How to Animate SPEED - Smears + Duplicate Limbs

Hey everyone, I'm Sir Wade, and today we're talking about something super fun in animation and how you can add it to your shot.
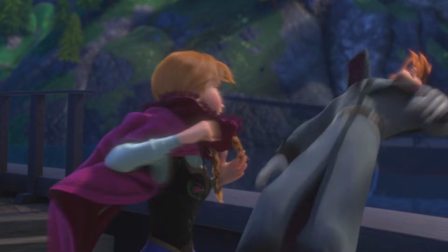4s
Duplicate limbs and smear frames. Now, I'm going to show you some examples. You've probably seen them before, and if you've never noticed them, they're definitely something to start looking out for.
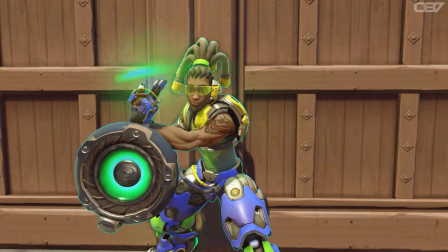13s
They are in everything, movies, TVs, games. The more stylized, often the more noticeable they are.
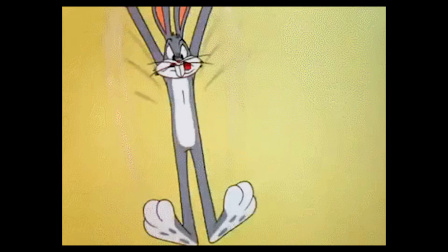20s
2D drawing is usually where they show up the most, especially motion graphics or commercial work. In more realistic stuff, they're harder to find, but you can find them even in things like Star Wars.
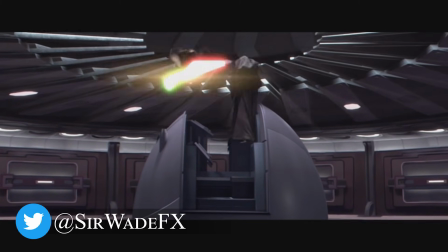30s
Lightsabers, when they do this is technically a smear frame.
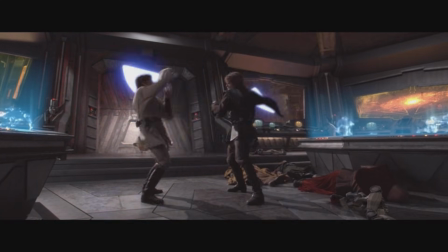33s
Really, all this kind of stuff comes down to is it's sort of a mixture of spacing and timing or squash and stretch.
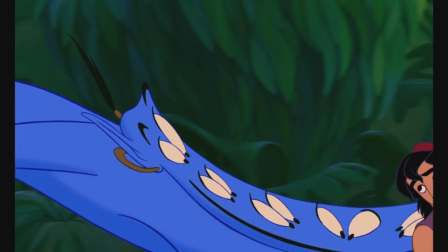40s
So what we're gonna do in today's video is I'm going to show you how they work, and then I'm gonna show you how to add them to your shot.
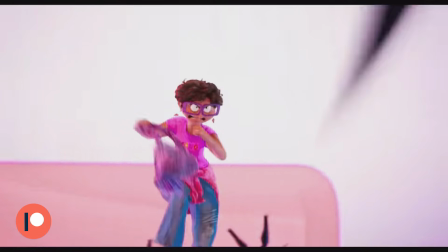46s
I'm gonna show you 4 different methods to do each, duplicates and smears, depending on kind of what you need.
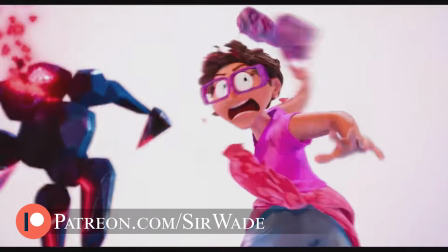54s
Because some of the workflows are easier than others, but maybe more or less flexible than other choices. So you get to pick which ones make the most sense for you. Also, this video is sponsored by Brew. We'll talk more about them in a little bit.
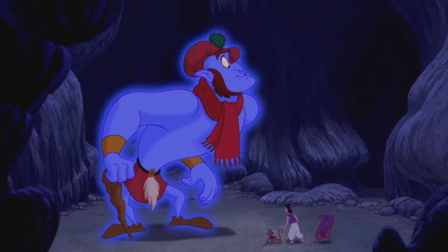65s
Now, we're pretty much gonna think of smear frames as very short periods of time where you're just exaggerating squash and stretch.
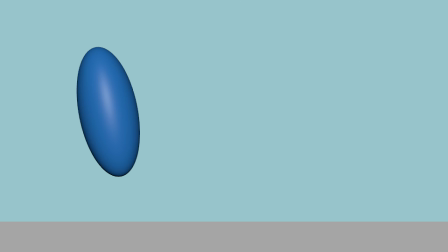71s
When you do a ball bounce and you have this frame where it stretches out right before it hits the ground, that's a smear frame.
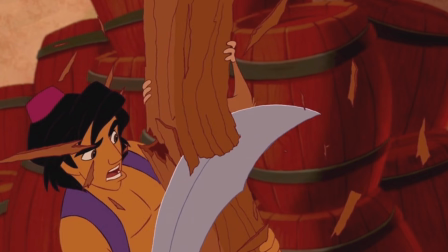77s
This was invented as a way to compensate for not having motion blur. So movies like Into the Spider-Verse that don't do motion blur use this all over the place.
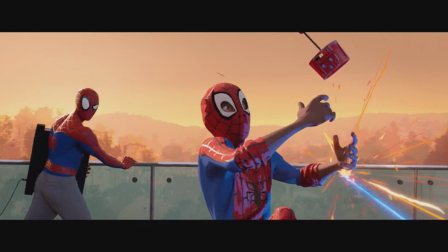85s
And there's all kinds of different ways that they're doing smears and duplicates. Sometimes you see duplicate copies of the hand and feet.
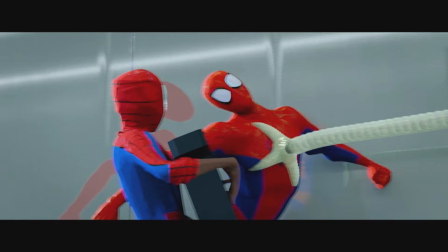91s
Sometimes you see just straight drawings on the frame. Sometimes you see just eyeballs floating by themselves.
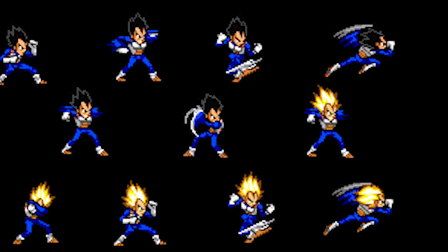96s
There are no rules with how you do this. There is kind of a right and a wrong way to do the duplicate stuff, but we'll get to that.
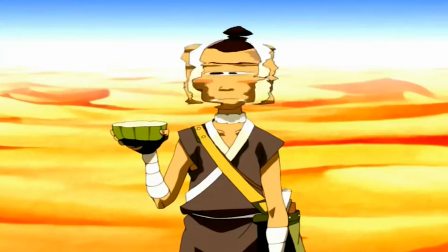103s
But all of this is just to push the squash and stretch and the speed, the feeling of motion in your shot.
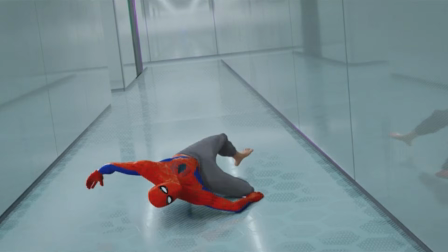109s
Oh, and motion lines. I didn't mention that, but I'm going to show you how to do all of this. Now, duplicate limbs are a little bit different. They're not as much about squash and stretch.
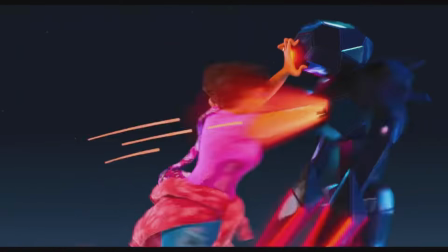115s
They're more about timing and spacing, which I want to do a video just on that topic because that is something that I struggled with a lot when I was a student.
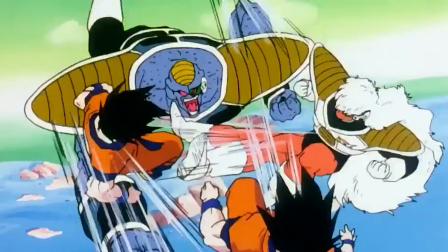122s
So when it comes to duplicates, basically what you're going to be doing is anytime you have an action that goes really,
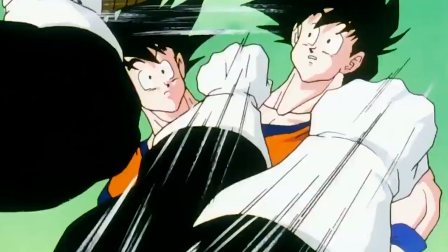128s
really fast, it covers a big distance or for a very short period of time and you need it to happen that quickly,
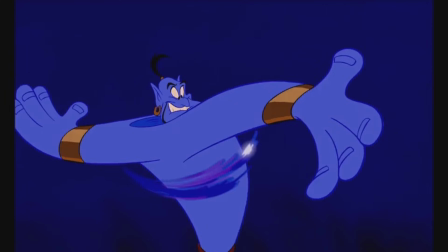134s
sometimes it just moves too far, moves too fast for the audience to be able to keep up with it.
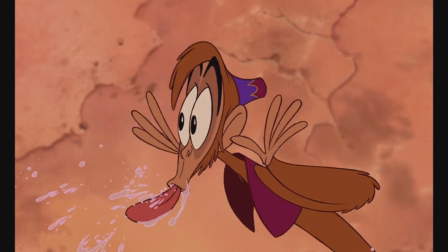138s
They can't track the motion because there's only, say, 2 frames to get something from A to B. That's not enough time to actually track the arc that you needed to see.
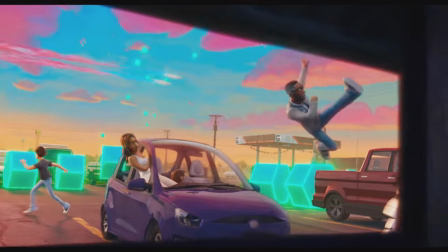147s
So what do? Well, you could do a smear of something in the middle so that it kind of fills in the gap, and that's kind of the squash and stretch.
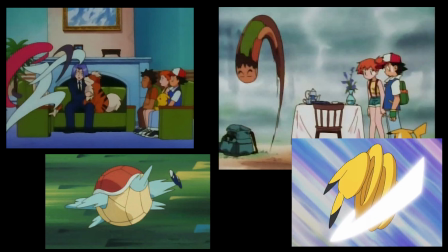154s
How would you have animated that thing if you had done it over 6 frames or 7 frames? What would have been the spacing of that object had you had all that time?
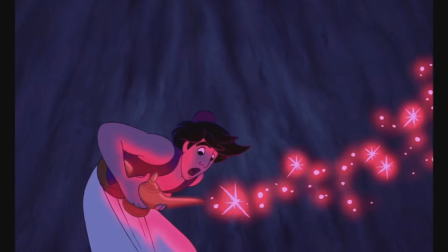164s
That's basically what you're gonna cram in, and those poses are just gonna share frames. That's all duplicates are.
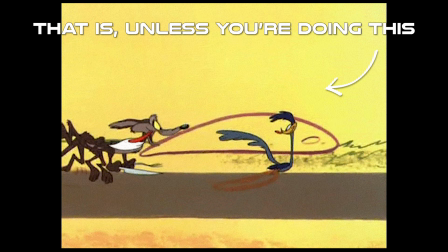169s
So it's not randomly placed. You don't just put duplicates along the path wherever you want.
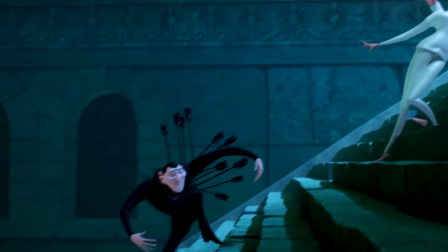175s
You kind of can, but the goal here is to bridge that mental gap between what you see and what you understand.
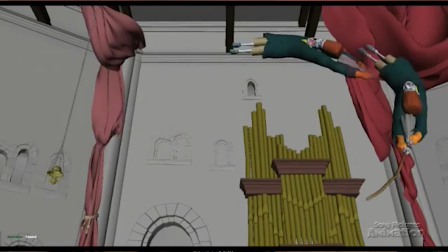184s
So if something happens over 2 frames, maybe you put 4 or 5 of those poses on those 2 frames, however you want,
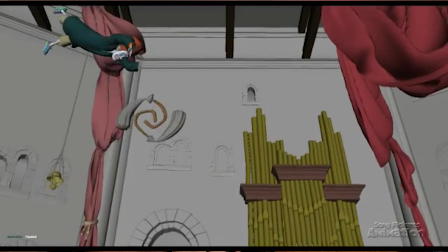191s
so that you still get all the visual information about how
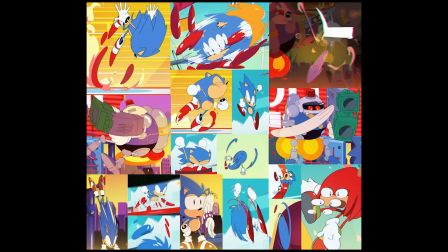195s
that object travels and the proper spacing that supports the motion,
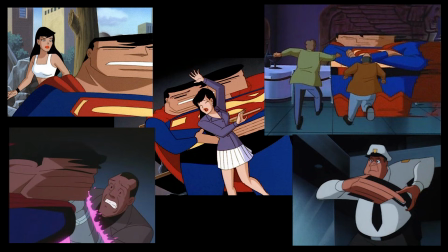200s
right? Hopefully that's making sense. That's, in essence, what you're gonna be doing with smears and duplicates, respectively.
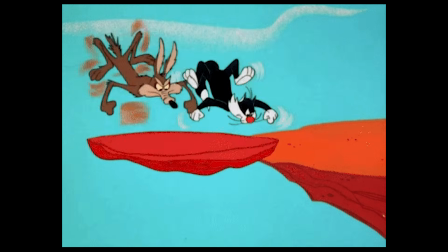207s
You can also do both at the same time. You can mix and match. You can do some really weird stuff, like with faces, for example.
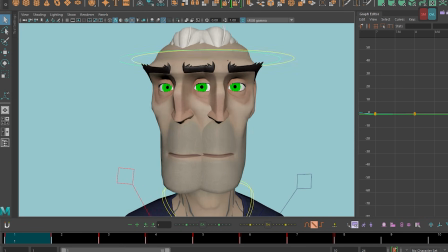213s
You can kind of smear the face by duplicating the face. This is a horrifying example with the Animation Mentor Rig Overlord.
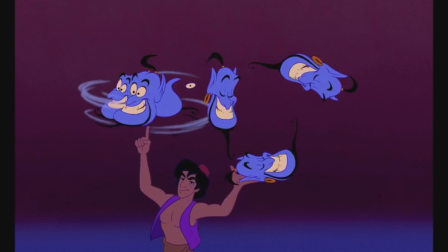218s
There you go. So yeah, there are no rules. Have fun with it and just keep in mind like what you're trying to accomplish when you do this.
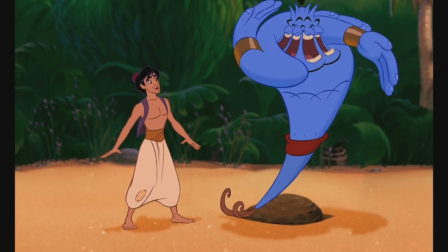224s
So let's jump into Maya.
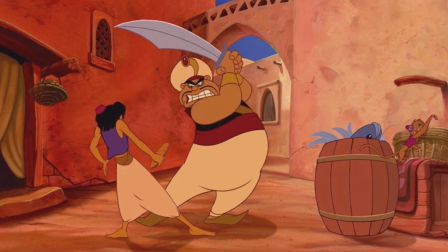225s
You can do this in whatever software, but I'm going to show you Maya specifically. I'm going to show you 4 examples of how to do duplicate limbs and 3.5 examples of how to do smears.
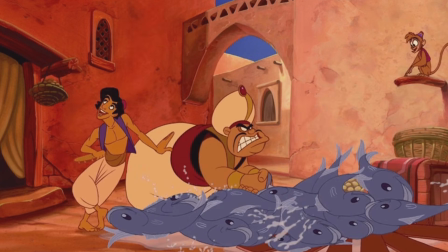234s
I think you've got it. Now, before we jump into Maya, let's take a look at today's sponsor, Brew.
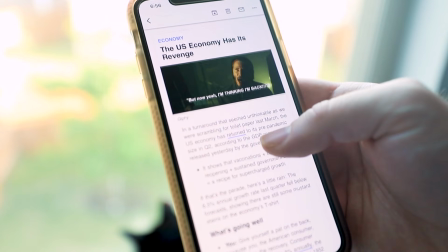239s
Brew is the free daily newsletter that keeps you up to date on the stuff you actually care about and want to know every day in less than 5 minutes.
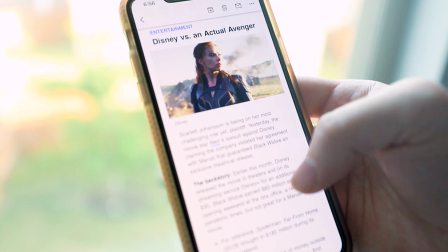245s
For example, I learned about the Black Widow legal suit and how Disney allegedly breached their contract through Disney+.